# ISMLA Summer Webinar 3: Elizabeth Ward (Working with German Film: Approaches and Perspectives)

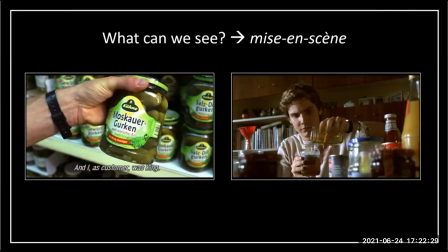19:53 Now close-ups because they create the sense of immediacy and significancy tend to be used for significant people or events not for jars of gherkins and this seems to feed into the sense that we're supposed to enjoy what we can see
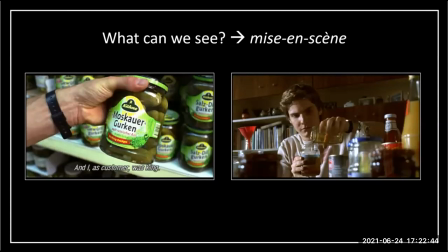20:09 on screen and that it's quite light-hearted in its engagement with the German past. But is this the only reading? Certainly in the right-hand image as well we get another focus on the products as Alex is transferring
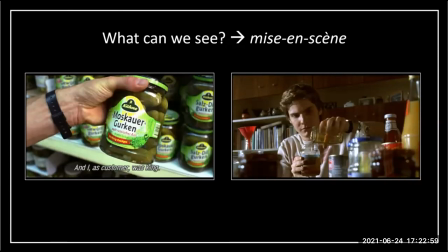20:24 the western goods into the eastern packaging but is another reading possible here if we look at how the scenes are constructed well let's go back to that image on the left first of all the
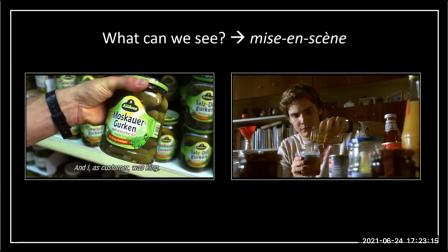20:40 close-up shot yes seems to celebrate the product but it also shows all the nuanced detail as well it shows the label it shows is the brand on the label Kuna a West German brand and the label also tells us it's Moscow Gherkins Russian style and there's a double irony here firstly a
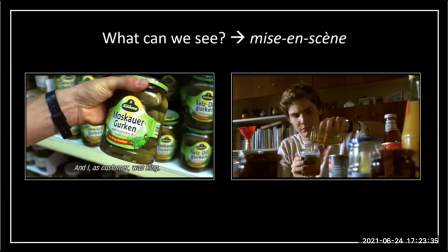20:59 West German company is now selling Soviet or Russian produce and not just that but to an East German customer base and secondly Alex can't actually find the original East German Gherkins in the supermarket he has to buy an equivalent and one sold by a Western company.
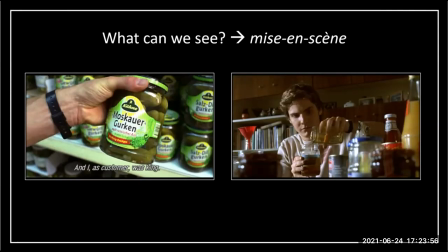21:19 So we can see the capitalization of not just the GDR, but also of its very consumer products. And then there's a second point to consider as well. The idea of that second shot on the right is that Alex is maintaining a lie
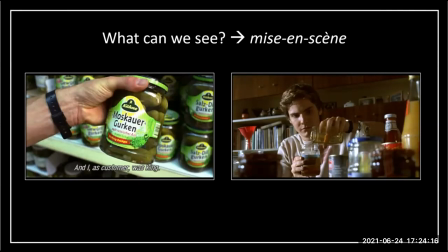21:37 that the GDR exists in order to protect and shield his mother from the truth. And he does this by presenting the mother with foodstuffs that he pretends are original GDR products, but as I say, actually from the West. And two possible readings emerge here.
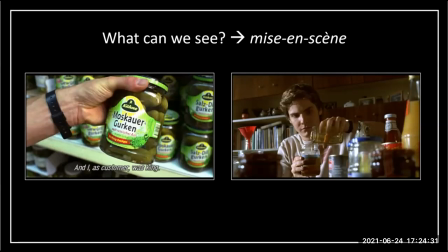21:56 These two readings are united by one common theme, namely that the mother doesn't seem to realize that she's eating Western products. So what do we conclude here? It could be that there's actually no conceivable or noticeable difference between east and west products
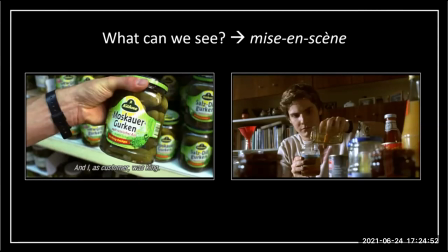22:14 that despite the claims of superiority of western choice in reality they taste the same or there could be another reading that east germany or the gdr is symbolized here through jars and packaging is essentially just that now
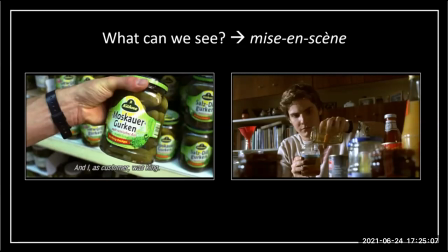22:33 they're empty containers they're empty products the content the value is west german and we'll often find that these multiple readings are possible and that's in part what i mean by revealing layers of meaning that there's
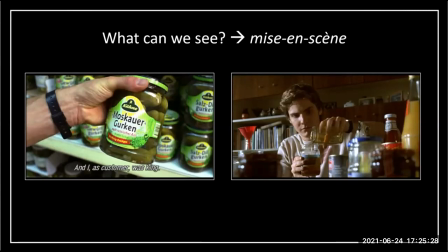22:49 often more than one possible conclusion that can be drawn and what might seem like a straightforward shot or scene often becomes far more complicated when we start to reflect on these individual filmmaking choices behind them.
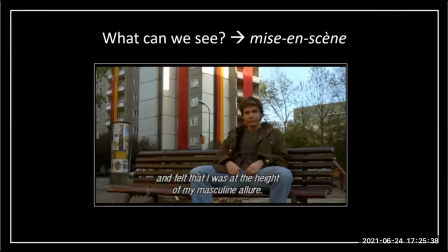23:04 And to take another example from Goodbye Lenin, sometimes we get a mismatch in terms of what we see and hear in terms of the dialogue. And we see this in this scene here. Alex's voiceover talks about a sense of frustration in his personal life that he felt,
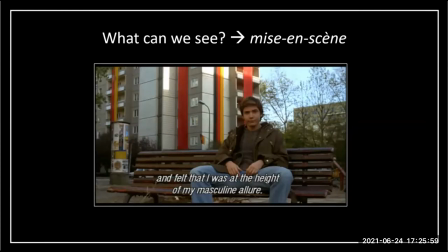23:24 he says with a sense of irony, that he was at the height of is masculine, although he's utterly fed up in his private life. But behind him, we have the buildings, typically East German Plattenborough buildings, draped with German flags. We have a mismatch between the celebrations on a national political level,
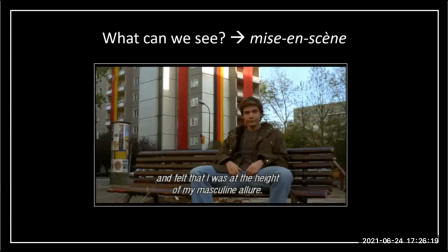23:43 and in reality, how things were going in Alex's private life.